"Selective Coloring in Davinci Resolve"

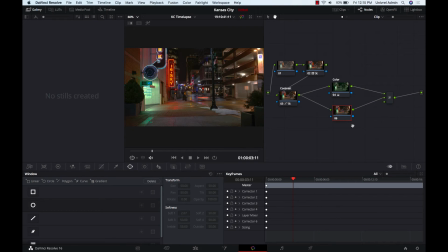(4:16)
So if you have multiple masks you want to control separately, you can do that here, but for what I'm doing, I'm just going to create I'm going to create two masks here and one here, and you can still control them individually through the mask editor, and I'll show you that later.
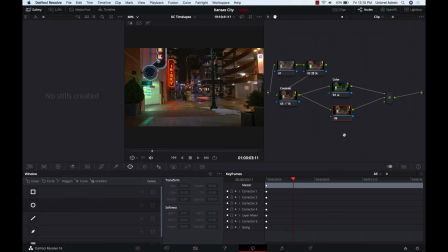(4:35)
But if you want more control, you can edit masks as individual layers. So I'm going to undo that. I just need my two inputs here. Okay, so let's just go ahead and get into it.
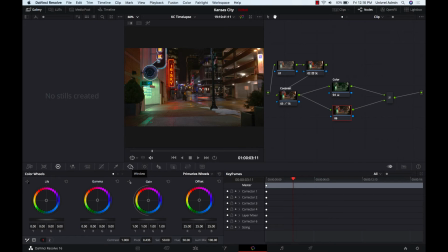(4:48)
So I'm going to switch over to the window tab where I have the ability to select my mask here. And I'm going to use the pen tool. You can use a lot of these other tools here, but for what I'm doing, the pen tool will work just fine.
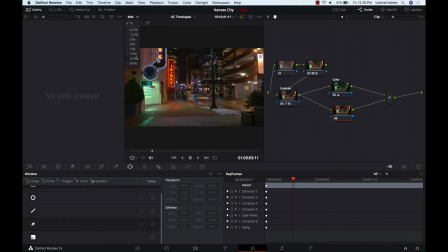(5:06)
I'm going to increase my zoom to 200%,
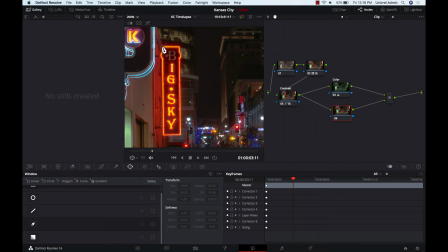(5:13)
and I'm going to start. Hold on. Why is this not working? Okay, I gotta select that. I'm gonna have to activate it first. Okay, alright. I'm just gonna select all the corners, then use my pen tool to create just a little subtle curve there.
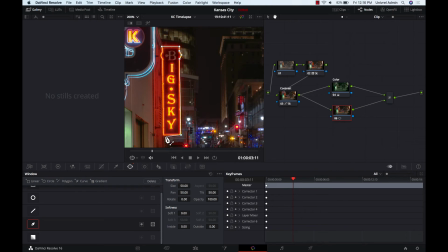(5:30)
Drop it all the way down. Over. Up. Create another little curve here. And it doesn't need to be perfect.
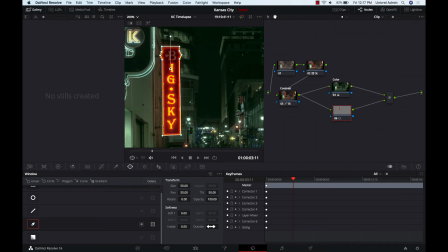(5:44)
What we're gonna do next is we're gonna adjust the softness just a little bit. You can see that the softness, you know, whatever you want to call it, gets bigger and smaller as you adjust it.
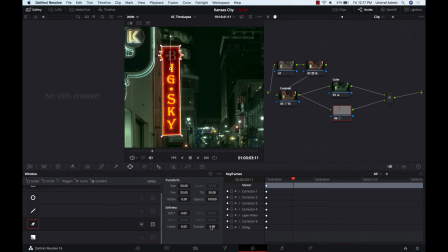(6:01)
What this is going to do is it's going to make my selection kind of fall into the background a little bit more smoother. Okay, and let's go ahead and select this to kind of see where I'm at. I think that I might need just a little bit more
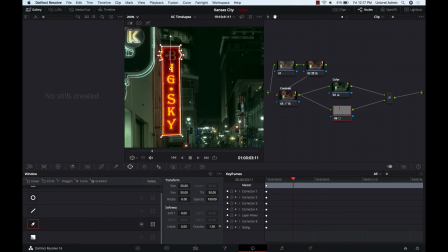(6:19)
softness, so I'm going to increase this to 1.5. I think that looks a little bit better. And you can see already that this mask has selected only, or is only displaying what I had masked around.
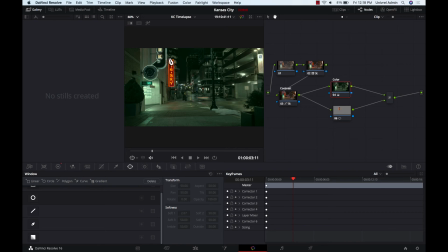(6:37)
So let's go ahead and fit it. Okay, now this looks a little bit too loud there, so what I'm going to do is select my mask layer, and then I'm going to change the opacity
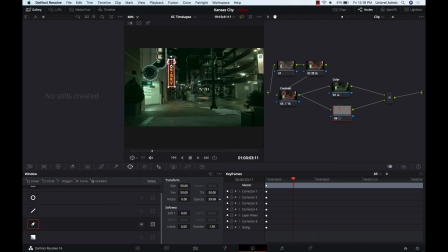(6:57)
maybe down. I still want to retain some of that color, but I want it to kind of fade in to the background, so I'm using opacity to kind of give that more natural fall in. Okay, 47% is where it's at right now. I think that looks good. It's tasteful, and it's not super in your face.
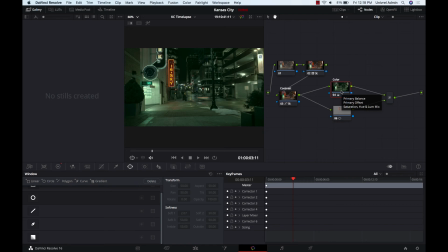(7:17)
Maybe it's just a little bit too much, but I still want to retain some of that reddish glow that we have in there. And I think that if I were to decrease that saturation even more, it's just going to blend too much in the scene. I don't know.
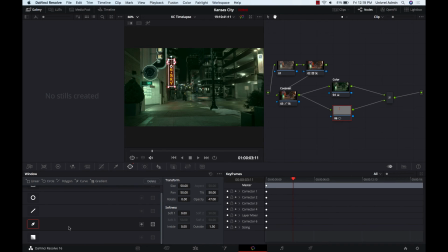(7:36)
So let's go ahead and go on to our next pen tool selection. I'm going to zoom in again to 200%.
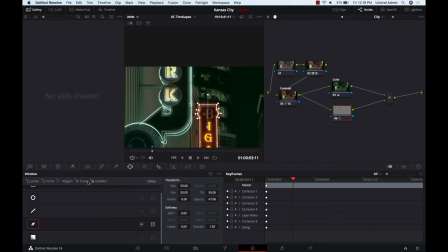(7:51)
I need to select another pen tool here. So what I'm going to do is hit the plus here, and it's going to give me another selection for this. Okay, so it allows me to create a separate selection from the one that I've already made. Okay, let's drop down here.
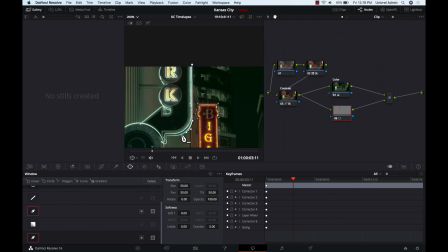(8:09)
I'm going to go about halfway down around that curve, create a curve, boom.